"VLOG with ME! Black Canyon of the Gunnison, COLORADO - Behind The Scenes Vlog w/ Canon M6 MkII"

But still, they're a good way to talk about the gear. And I stopped at this particular overlook, not because it's epic, but because it has picnic tables. And the one really frustrating thing about a gimbal, using a gimbal, is that it's gotta be balanced, obviously. I do my best to balance it before I go anywhere, but it's kinda gotta be rebalanced. Anyway, long story short, the picnic table is amazing because it's a flat surface, obviously, so I'm gonna go and kind of just readjust the gimbal and maybe switch out the lens.
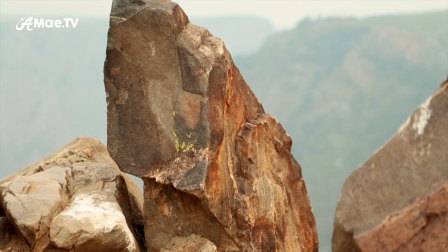I think I'm gonna switch to a long lens. I've got my 18-135 Canon lens, and I'm going to get some zoomed in shots of the Canyon. Maybe see what's going on in the bottom of the Canyon. Oh, that's not a hair in my face. That's a crack in my screen. Lovely. This G7X Mark II is falling apart and I'm like in between whether I buy a new one or I just wait for Canon to freaking come up with a better camera. I've thought about the ZV-1, but I'm just not sold on it. So I don't know. Again, that's another story for another day. Let's go balance this gimbal. Okay, that was kind of annoying because it's an EF lens, so it's for bigger DSLRs, not for the mirrorless, and it's got the adapter. The plate, the way it was, the lens wouldn't go on, so I had to take the plate off and then put the lens on, then put the plate back on. I think it's good that some of you understand how big of a pain gimbals really are, and how much kind of work and attention they require. they look like all fun games super stable footage
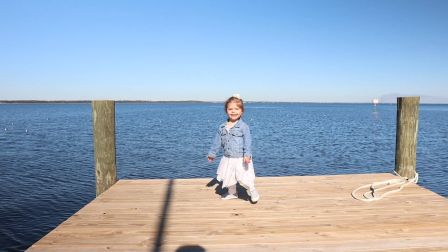yes they're worth it yes but they're like they're like children they need a lot of attention and then of course a tricky thing about balancing a gimbal with a zoom lens is that you don't really know if you're gonna be zooming it I assume you're gonna be zooming it all right going for the grand finale with the 18 to 135 millimeter on the June we will us we're gonna see what it can see down in the canyon and more importantly how the gimbal handles this lens.
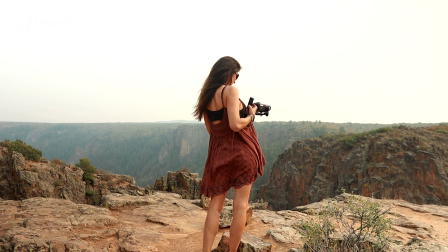Now you can really only balance a gimbal for one focal length but because the Weeble S is a
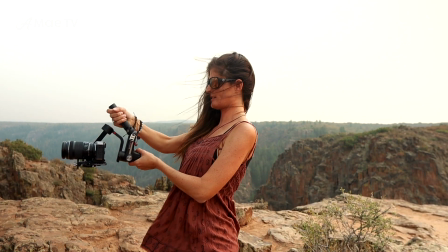strong and powerful gimbal the motors seem to handle the changing length of my zoom lens pretty well.
Oh my god.
And let's talk about long lens videography.
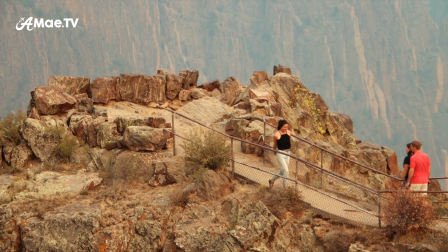These shots are around 50 to 90 millimeters on a Canon crop sensor camera which is 1.6 times closer than a full frame.
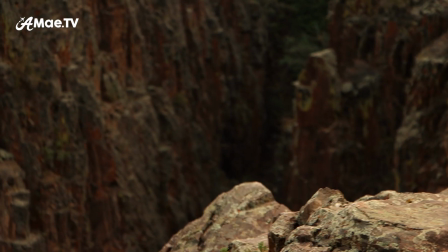Of course the longer lens is going to get us closer to what we're filming, but it'll also amplify motion in this really floaty, dramatic way.
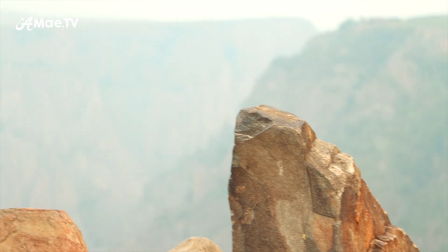Using a gimbal is imperative to long lens videography because otherwise things would be very shaky.
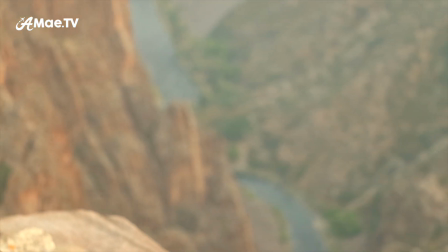A longer lens will also create compression of the scene, which sort of blows up and blurs the background and or foreground in a very cool looking way.
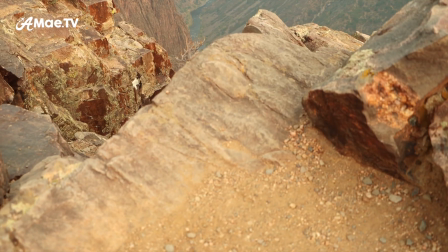And you can see how awesome this looks because we're dealing with a lot of separation between the foreground and the background the depth of this canyon
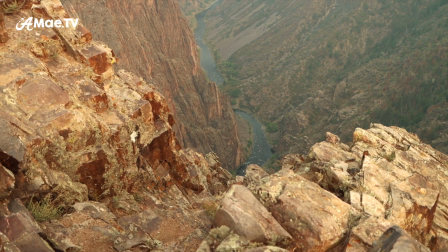is two times the length of the empire state building fun fact and i hope these shots at least demo these concepts because i'm not saying that i
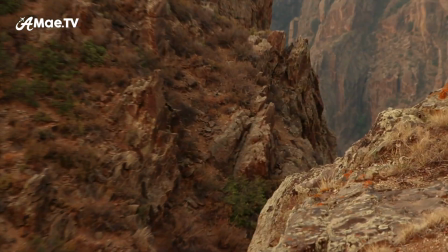achieved perfect epic shots i think long lens gimbal videography requires practice and patience and focus but if that effort is put into
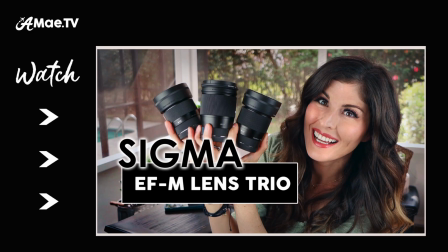it then some really interesting shots can result especially in places like this if you want to learn more about focal length differences and how they create different visual effects in video
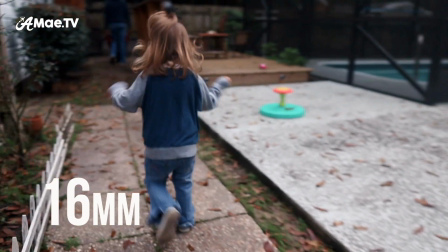then check out this comparison that i did about the Sigma lenses that are made for the Canon M50.
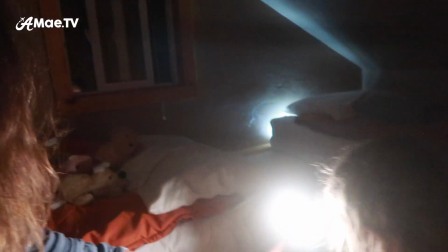This is the part where we film just to remember. And a special little top bunk in our cabin.
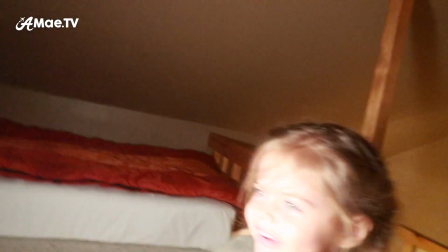We got the LumQ panel mini. As Tracy Lee. As our light source.
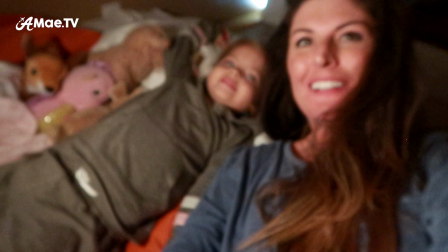As Tracy Lee. She's in her little bed.
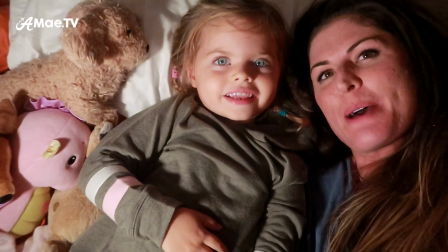In her little bunk. Do you like this cabin? Yeah. You gonna miss it? Yeah.
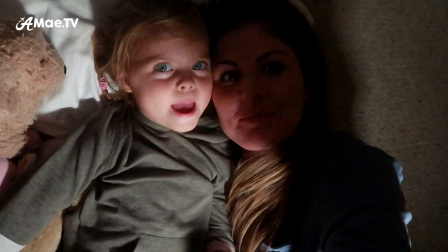Do you like Colorado? Yeah. Tomorrow we're gonna drive to Vail and stay in a hotel.
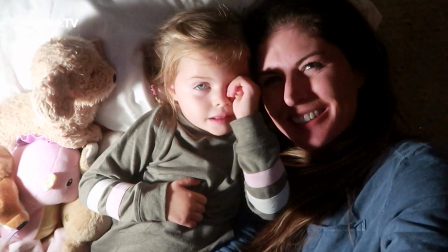Hooray! Take a good shower. But right now, let's go night night.
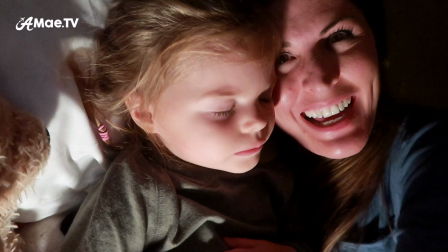Say night night.